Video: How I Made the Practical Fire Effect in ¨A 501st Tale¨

What is happening y'all? This is Lil Jacob calling in and I've seen a couple of comments praising the real looking fire scene in a 501st tale.
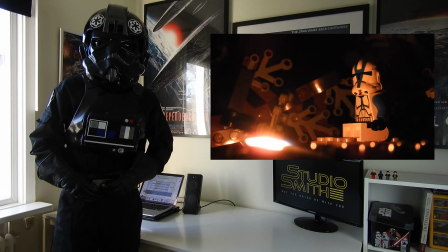So today I'll be showing you how I made that also looking cool shot without damaging the camera or a single brick.
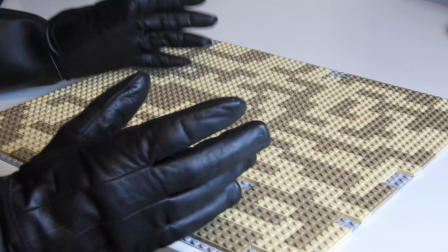Let's go. So first we're gonna build a set where the shot will take place.
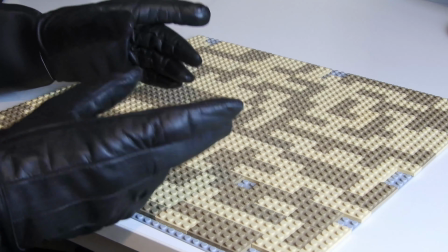You would think I would use this base plate which I will but we are going to be raising the actual stuff shown in the frame about two to three bricks off the base plate.
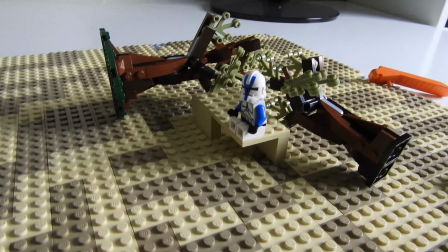So we built something like this because of the candle that will serve as the real fire.
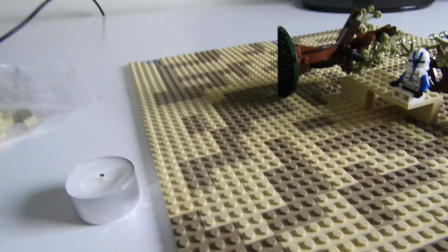Now to create the illusion that the fire is close to the figure, we'll be using something called forced perspective.
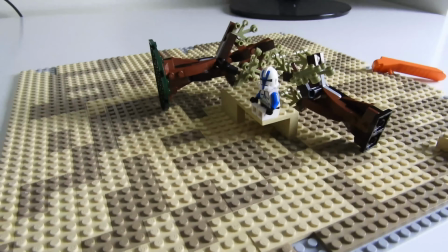It's completely safe for the camera and Lego bricks. The candle will be placed over here and will not damage anything.
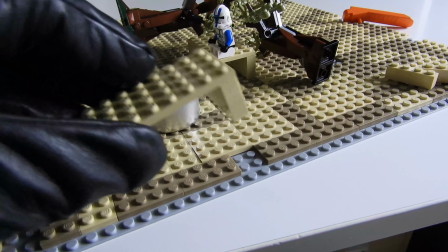What we do next is that we build a little thing in front of a candle so only the fire will be visible.
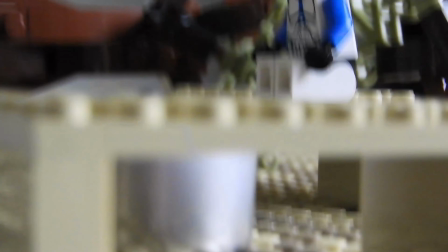Then we put the camera into place for the best angle. Get rid of unnecessary lighting.
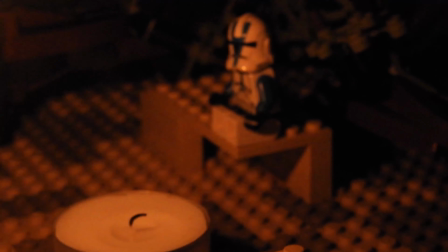Light the candle.
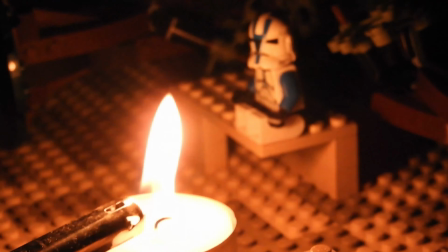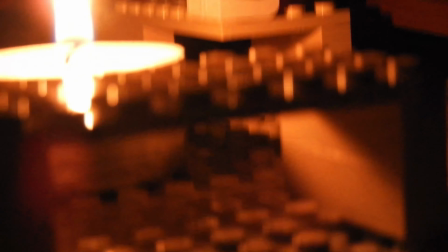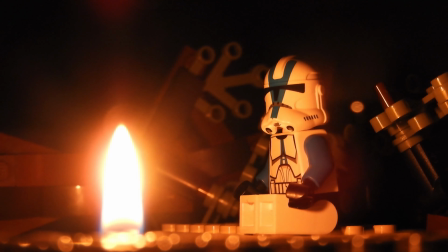and voila, there's the sweet looking shot with real fire. That's it for today, I hope you learned something of use and I guess I'll see you next time. Jacob, signing off.